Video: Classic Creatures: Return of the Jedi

I went in to see the first mock-up of her, and she had these little teeny lips, and it just occurred to me, wouldn't it be great with on the end of this long snout of these giant red lips,
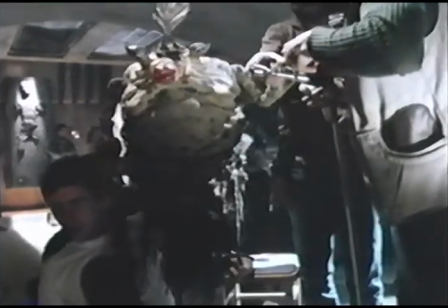34:34 Mick Jagger lips. For close-ups and synchronization, Miss Snooty becomes a hand puppet.
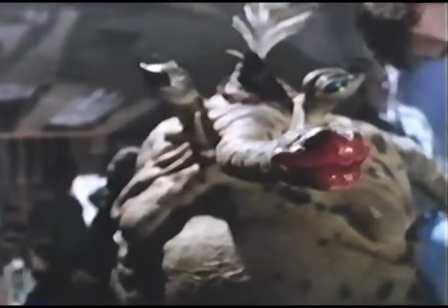34:44 Gizme.
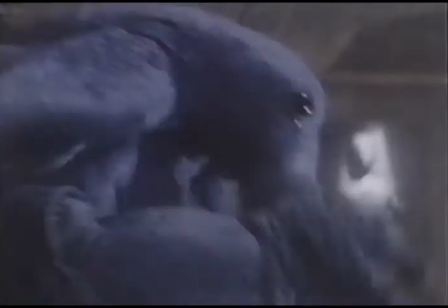34:47 Miss Snooty is not only a classic creature, but a classic party animal.
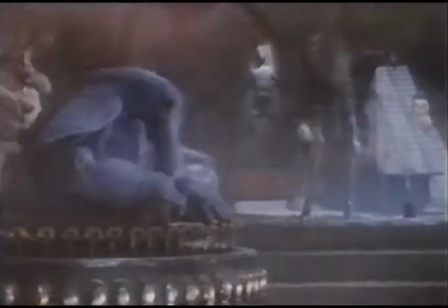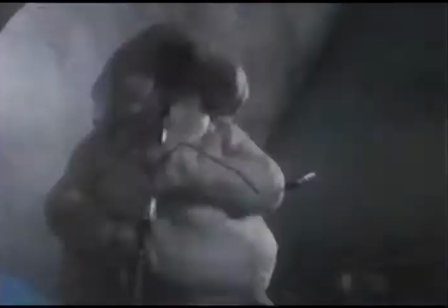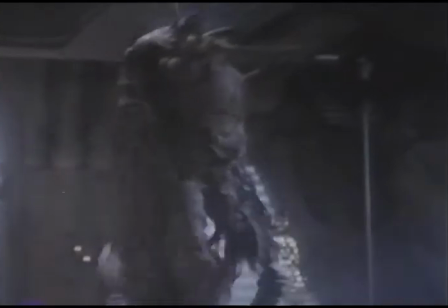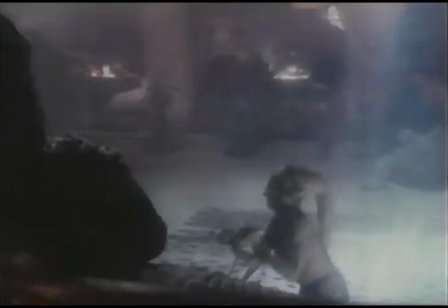35:09 She pleases Jabba. She entertains him. But finally, Jabba entertains himself.
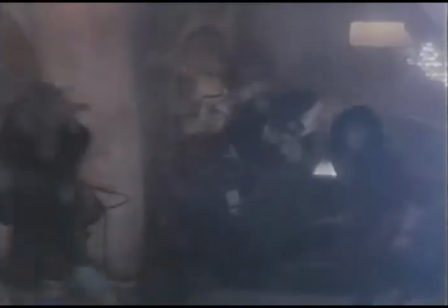35:20 The most sinister of creatures, Jabba is also the most technologically intricate of all those on the Jedi set.
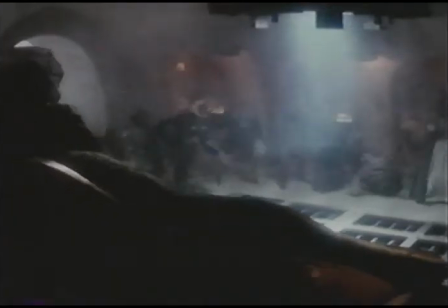35:27 He is the ultimate creation.
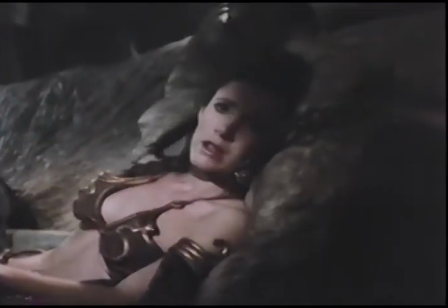35:34 Carrie Fisher as Princess Leia got as close to Jabba the Hutt as anyone.
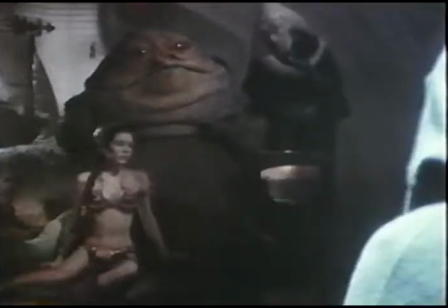35:37 The 18-foot-long gangster with runaway hormones took a liking to her and a dislike to Luke Skywalker.
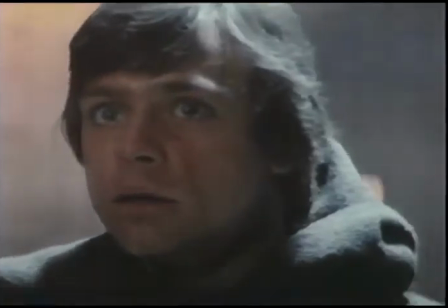35:46 Master Luke, you will bring Captain Solo and the Wookiee to me. Yaku Tacha Kabunyunisa.
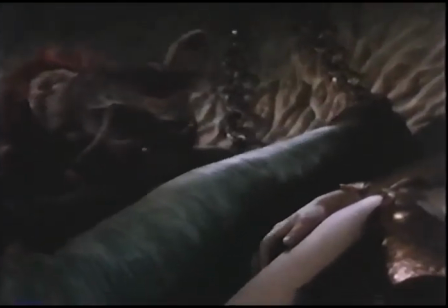35:54 Jabba is unique as a film monster, not only in the way he was built, but in the way he acts.
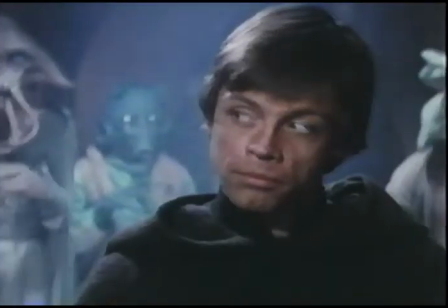36:00 He never stands up, for instance, but he does stand out. Jabba doesn't do anything. He doesn't pluck airplanes out of the air or tear down elevated trains. He just oozes mean. I mean, he's bad. I didn't envy Carrie Fisher. As an actress, she had to figure out how to play off this undulating mass of blubber. Let me ask you something. How do you have a meaningful relationship with a 3-ton slug? I don't know.
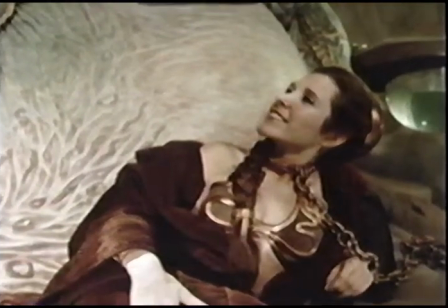36:33 I don't think I'll ever be disappointed in the way he looks.
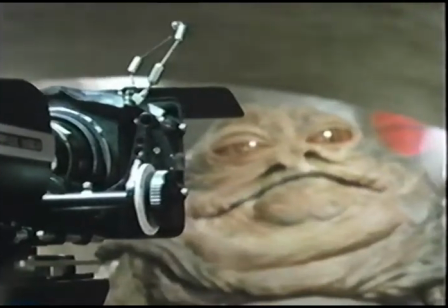36:38 He is what he is. That's the thing. He doesn't pretend to be anything else.
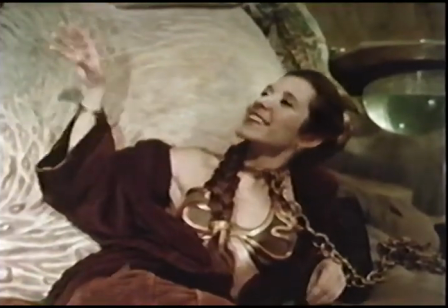36:43 He doesn't feel the need to be charming or anything. He's just an unpretentious, very straightforward guy.
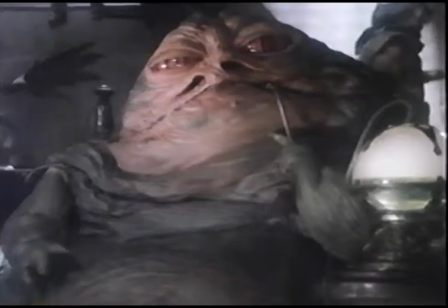36:50 And I love him. Jabba may be an alien creature, but his cinematic ancestors include some sinister humans. I mean, he's based on all the sort of evil Sultan-like characters. You know, the large... I guess Sidney Greenstreet would be a good example, and Marlon Brando would be a good example in The Godfather. It's there's always been the sort of rotund, evil Sultan who sat on his bed while people were tortured in front of him.
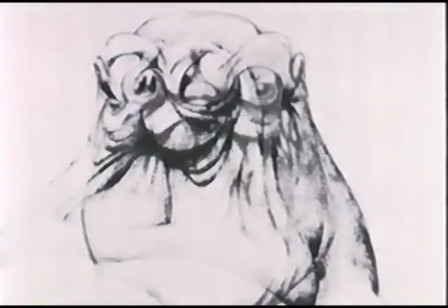37:27 Over 76 sketches of Jabba were done before designers got down to making clay models for George Lucas's consideration.
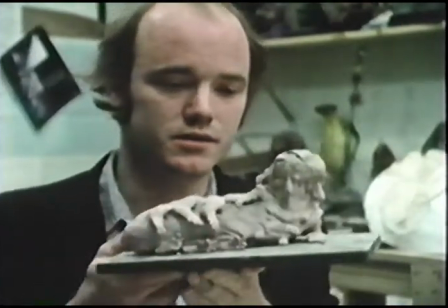37:36 We started off with this design for Jabba, which is basically a real sluggy, wormy creature.
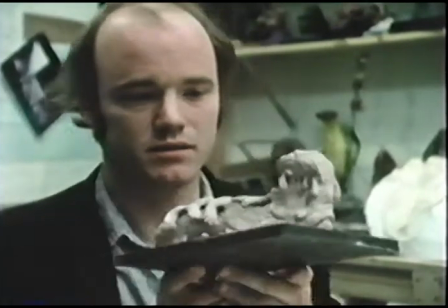37:43 And George took a look at it and said, nope, not that one. It's too terrible.
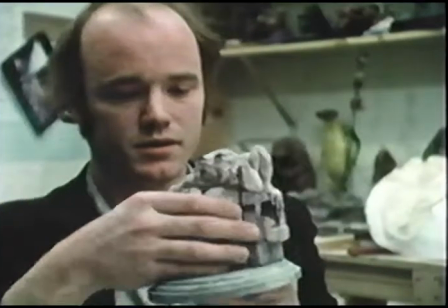37:48 So we went to another version of Jabba, which is a much more humanoid sort of thing, the forearms.
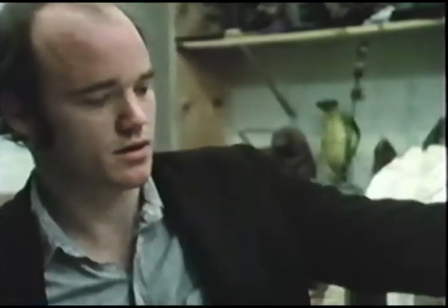38:00 And he said, nope, too human, try again. And we ultimately ended up on this character, this very fat,
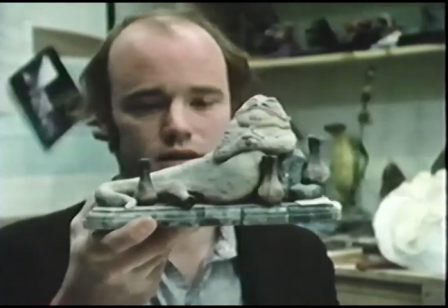38:09 slug-like creature who looks like he needs a lot of assistance from his entourage.
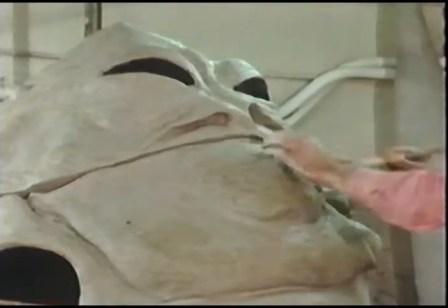38:17 With the final design approved, the task of building Jabba fell to Stuart Freeborn at the London Studios.
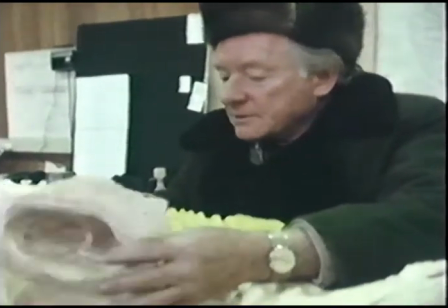38:25 Freeborn, who also built Yoda, considers Jabba his greatest creation.